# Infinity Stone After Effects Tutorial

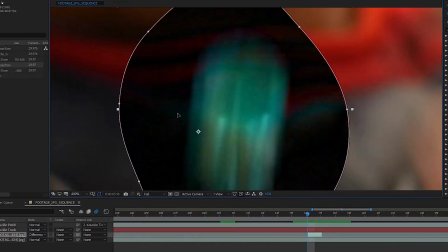269s
So what you're going to want to do is just use the arrow keys and just scooch this thing over until everything starts to turn black except for the stone,
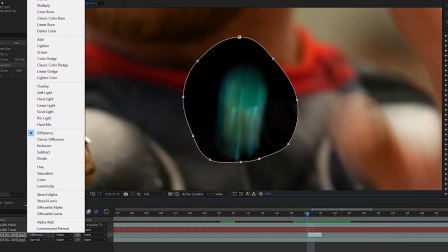276s
and that means that you have it in the best possible place. So then you can take that off of the difference mode, turn it back to normal, and just feather that out a little bit.
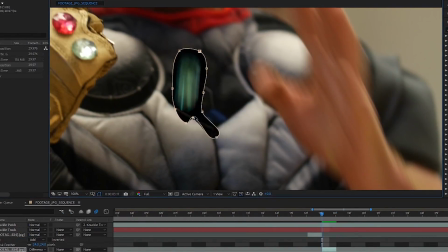285s
And now we're just going to need to do that for the rest of the frame, so let's do it.
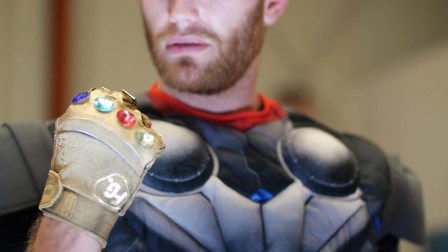292s
Now it might look a little bit funky, ours looks a little bit bubbly, but this is one of those invisible effects that people aren't looking for,
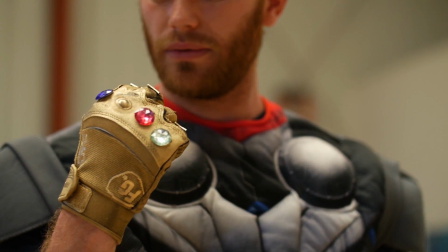299s
and there's other effects in the shot that are a lot more flashy and command a lot more attention. So if you don't get this perfect, people might not notice.
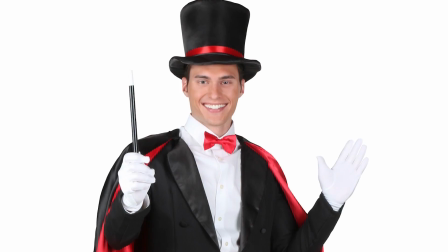306s
That's right, it's kind of like a sleight of hand magician trick, right?
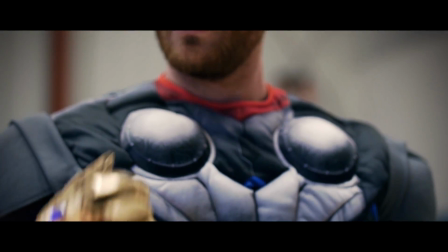309s
We distract with the awesomeness of the gauntlet effect so nobody notices the jankiness of your visual effects.
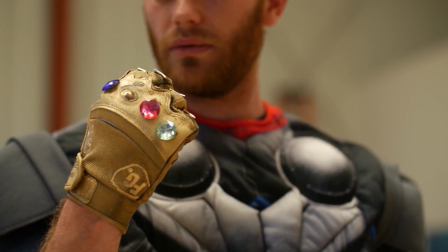315s
Good analogy, Chris. Thank you. All right, so the next thing we want to do is get the stone that is dropped to fly onto the position position of that knuckle patch.
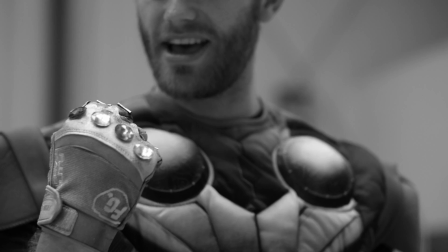324s
That sounds impossible. How? Well, it's quite easy, Adrian. What we're going to do is use something called keyframing.
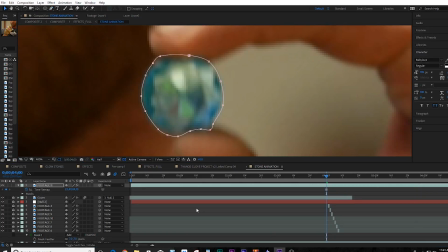334s
All right, so we took a freeze frame of the stone the moment that I drop it, and we animated it to move from the fingers onto the gauntlet.
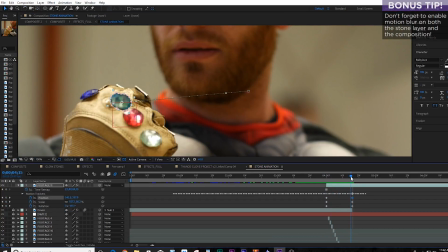342s
We keyframed the position, the scale, rotation, and we used the amazing and free script Ease and Whiz to ease in.
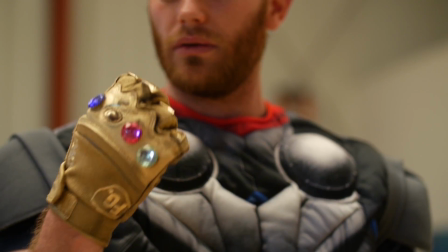349s
This gives it kind of like a sucking motion, so it kind of accelerates the closer it gets to the gauntlet.
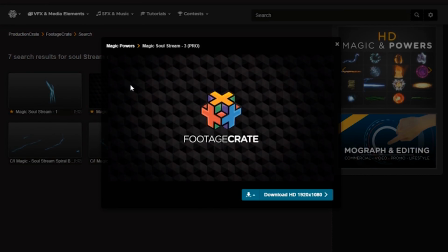356s
We also used one of the new soul stream effects to add some energy, pulling the stone to the glove.
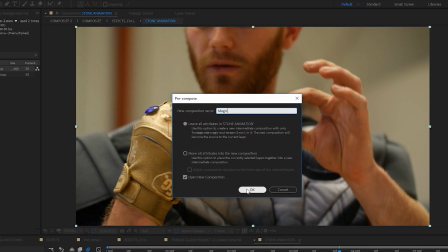362s
Precompose the soul stream. In that precomp, you can mask the inside of the soul stream and feather it a little bit to soften the edges.
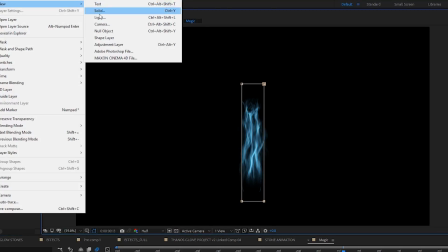369s
Also, go ahead and drop in a black solid behind the soul stream and mask a rough shape around the soul stream,
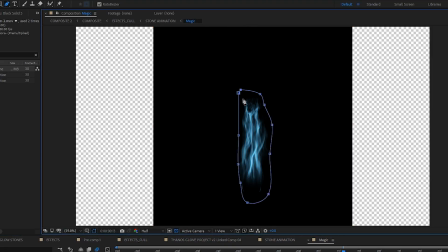374s
making sure the stream doesn't break the edges of that mask too much.
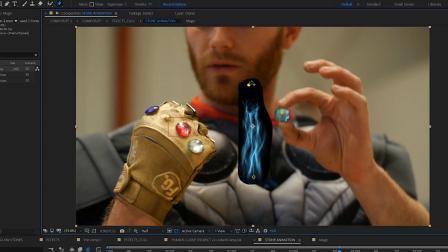378s
The reason this is here is to add a more solid alpha channel, so when we use the puppet pin tool, it can generate a more accurate mesh. You can use the puppet pin tool to animate the ends of the stream so that they attach to the desired point on the glove and on the stone.
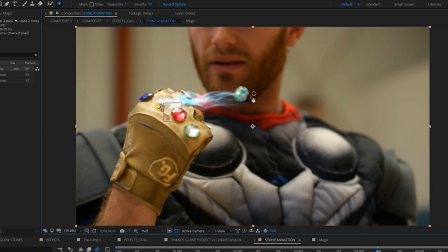395s
Once you're done with that, you can go back into that precomp and turn off the black solid. We don't need it anymore.
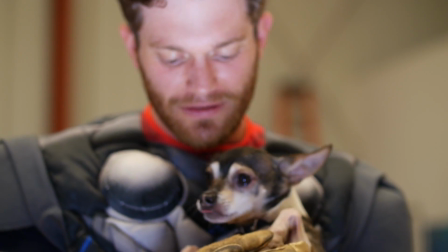400s Thanos has a soft side. You will survive. When I snap my fingers, you will be left.
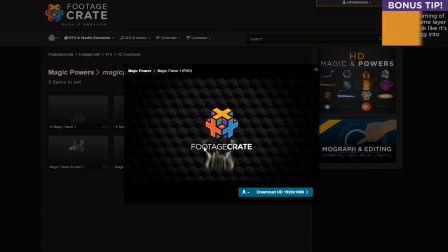406s
Don't worry. You can use some of the magic flame effects on the glove for some additional energy.
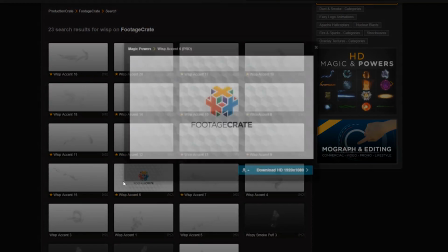411s
We also used some of my favorite mist wisps. They're called misty wisps.
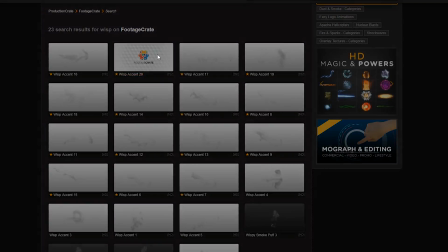420s
Misty wispies to add additional energy shooting off of the stone.
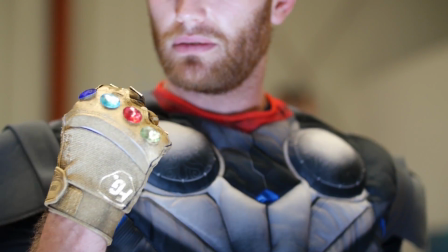423s
All of these magic effects will be colored together, so don't worry about the color or appearance too much yet.
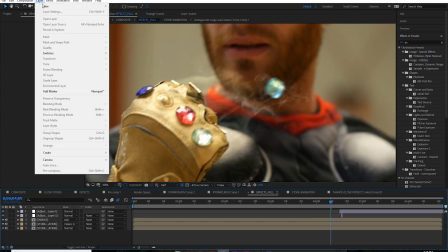429s
Precomp all of the energy effects together. Under that layer, add an adjustment layer.
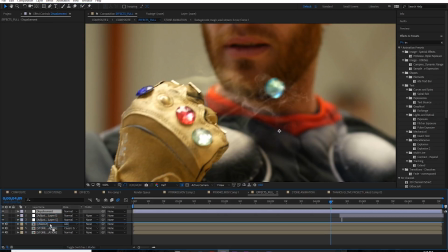434s
There's a bunch of ways you can add displacement, but for this shot, we went with a vector blur effect.
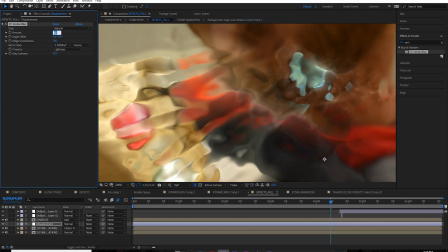443s
using the energy layer as a vector map. I pretty much never turned the vector blur up higher than 10.
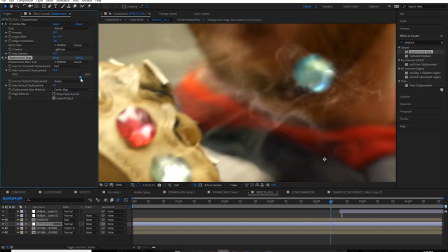449s
On top of that, add a displacement map effect, also using the energy of the source, but keep it subtle, don't go nutso.
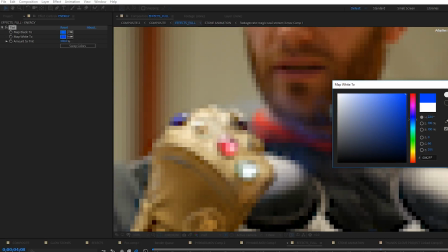456s
For the coloring, we just did a simple tint effect to make it blue, and we added a little bit of glow to make it glow.
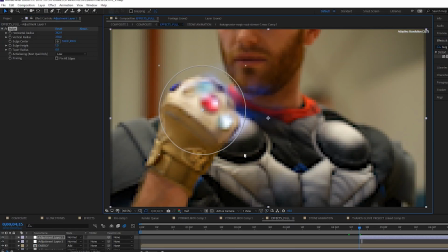463s
That's smart. When the stone hits the glove, use a bulge effect localized around the glove. Quickly animate the bulge height up a little bit and slowly animate it back down. Also animate the radius of the bulge to get bigger over time.
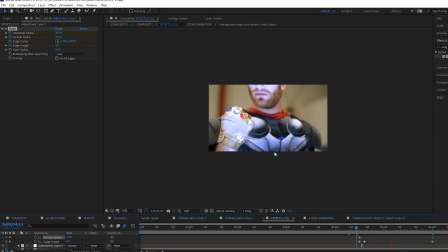477s
Now we have a cool shockwave. All right. You should always color grade your compositions a little bit.
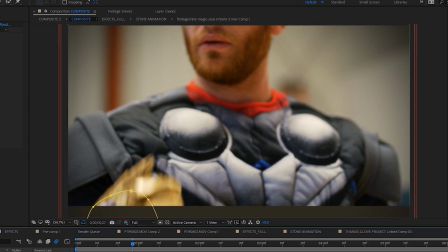483s
In this case, we decided to darken the background a little, and on the glove we used a curves to add in a little bit of red and take out a
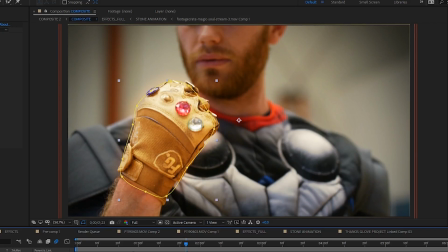491s
tiny amount of blue and brightened it a little bit overall to really bring out that golden color.
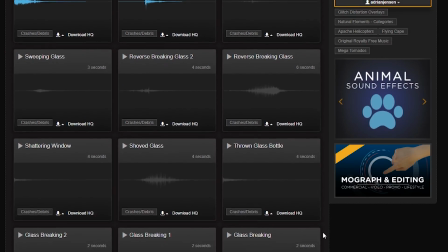495s
That's right. Last but not least, we did the sound design. I used some glass sound effects, some debris sound effects, some wind, a bass drop,
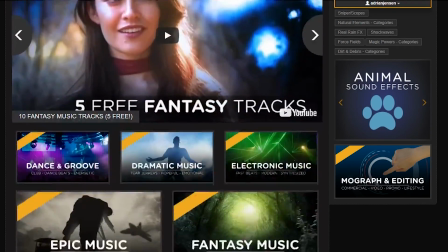506s
and some tunes, which you can find on soundscrate.com. Make sure to check the description if you want to find out what all of those are.
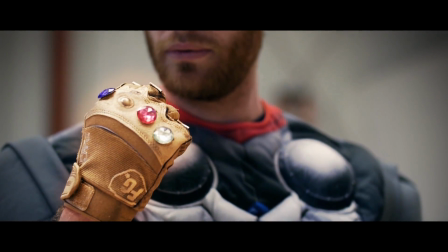513s
All right, I think that about does it. Chris?